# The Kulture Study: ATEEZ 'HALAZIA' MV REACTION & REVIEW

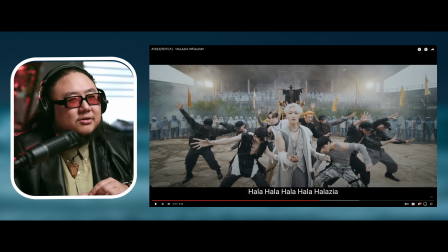[20:41]
But here, they have a lot of primary colors, but does the video, unlike most K-pop music videos, doesn't feel as colorful and wild and crazy and zany. And I think it's because they kind of like separated it into subcategories.
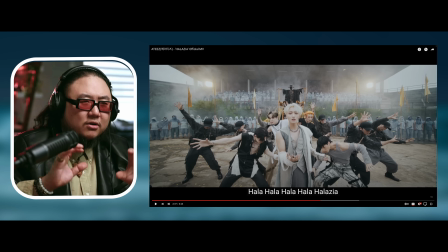[20:57]
They had two color languages for this video, the colorful side and the not so colorful side. And so the not so colorful side, it's never too dark. There's a lot of blacks, but there's just as many grays and whites to balance it out. But then for the color section, it's yellows, blues, greens, but they're not super popping.
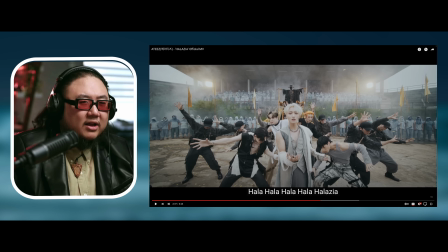[21:14]
They're not super oversaturated. In fact, it looks more like pastel-y blue. The more contrasty, like yellows look more shadowy, and the green is more pressed into the back. So they pop, but it's never overwhelming. This music video, that's why it's actually a movie.
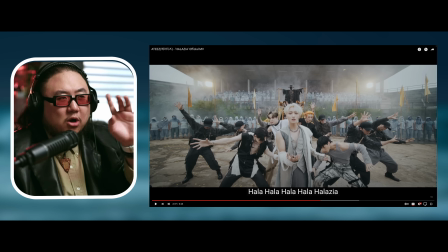[21:30]
Like they treated every little aspect of this. No one does this for a music video. They treated every aspect of it. It's just like, let's throw in this outfit and this thing and let's do this. They'll plan a little bit more intricately than that, but going this deep into making it look this good is insane.
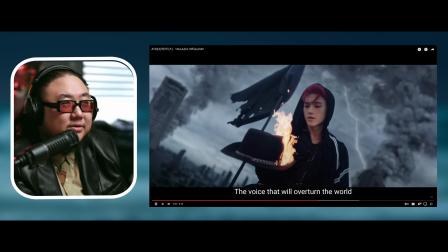[21:51]
And like, notice the fucking smoke that they're shooting too. So you've got the two backlights in the back.
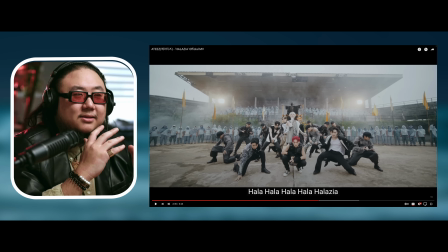[21:58]
Smoke always helps refract light, which is what makes this scene look much more
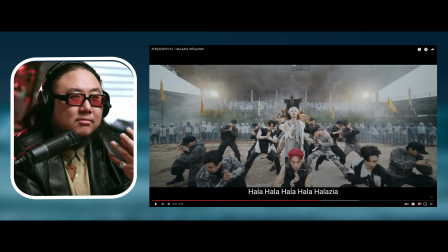[22:05]
majestic and magical than, like, this scene would not look as cool without the fog.
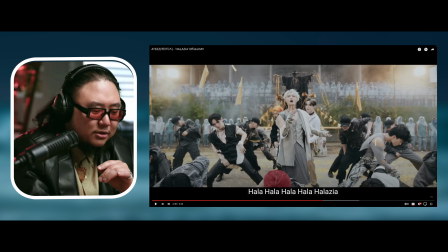[22:12]
They've got like this gold confetti too. Ooh, that was dope. They slow-mo'd on him right before he popped.
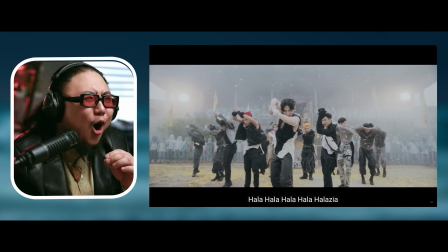[22:25]
Tiny little edits like that. Ooh! Oh! Oh! I've been complaining about this.
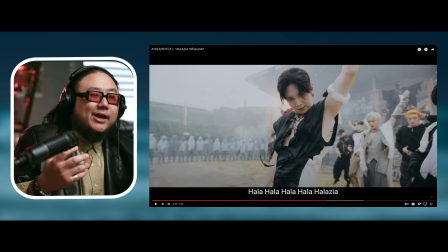[22:31]
Not complaining. It's been my wish. Hey, K-pop groups, incorporate just little bits of slow-mo.
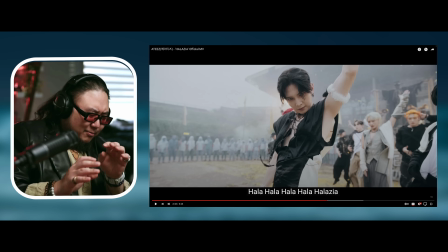[22:37]
Just a little bit. Here and there. Here and there.
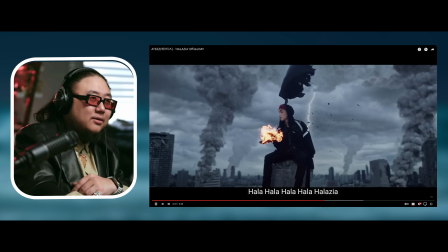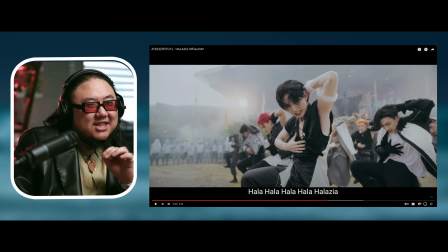[22:47]
Woo! Oh, yeah. This is the shot I have been waiting for.
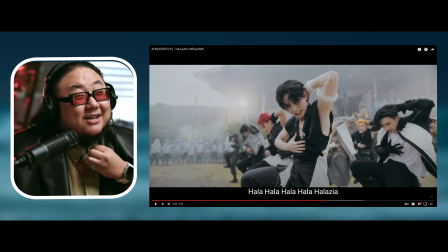[22:52]
This is the, ever since I saw Yeosung perform live last year.
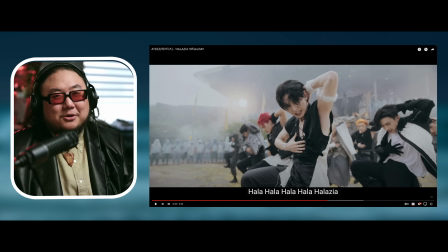[22:59]
Something I personally never saw translated in the videos. Yeosung is a beast. He's a beast performer.
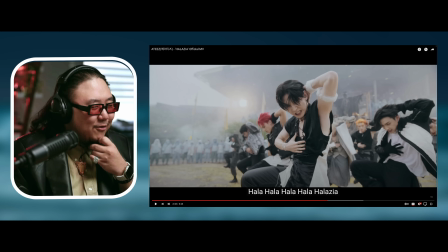[23:05]
And I don't know why the videos never quite give me that vibe. I was waiting for the shot. There's like every idol has like a shot. Ooh, I love this shot for him. Oh my God. He looks powerful. My God.
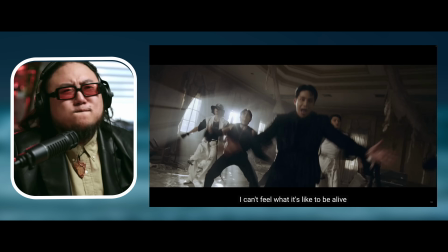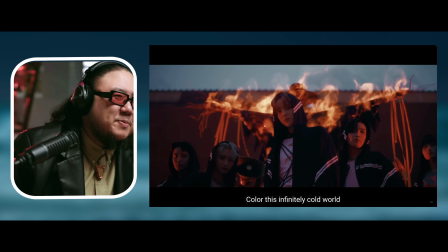[23:27]
Oh my God, and this is a sudden speed up. Oh, it throws me off every time. And then they set it on fire.
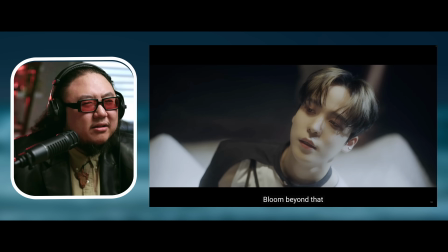[23:35]
That's what I mean. I wonder if it's, they're saying, fuck it. Is he a bad guy?
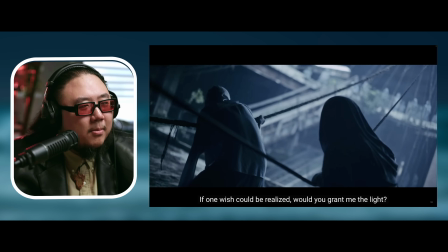[23:48]
Because I thought it was supposed to be them. But I'm confused.
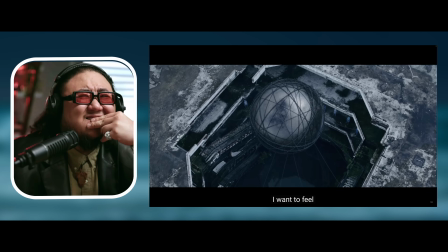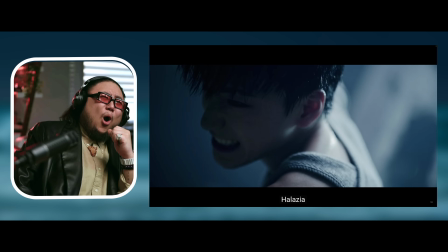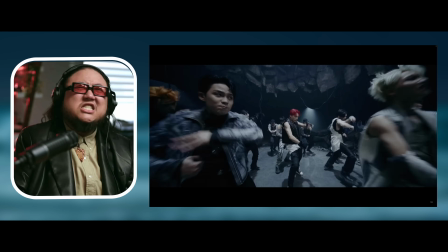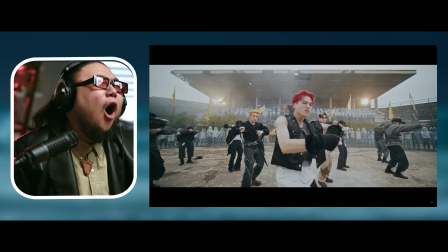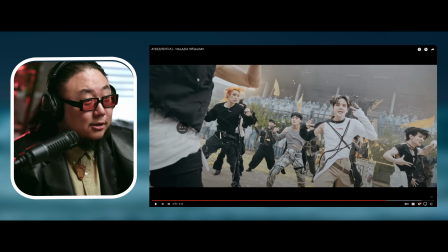[24:21]
You know what I really love about this music video? Listen, it's long. It's a long song. It's a long music video, but it gives everyone a chance to shine.
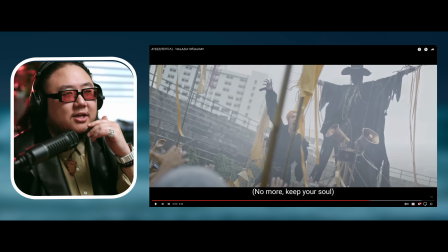[24:29]
I feel like everyone got a chance to shine. What I found surprising is
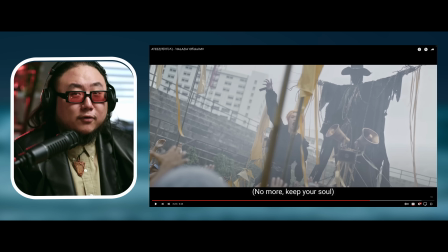[24:34]
San wasn't, I'm sure he's more present in the song as a vocalist, but in the music video, he didn't have as much presence as a dancer.
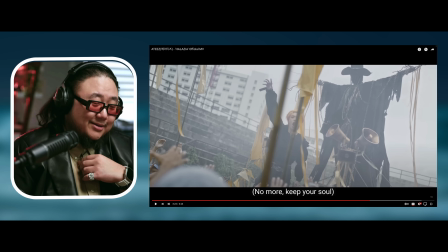[24:43]
In fact, they gave a lot of that to Uyeong, which as Uyeong bias, I'm grateful.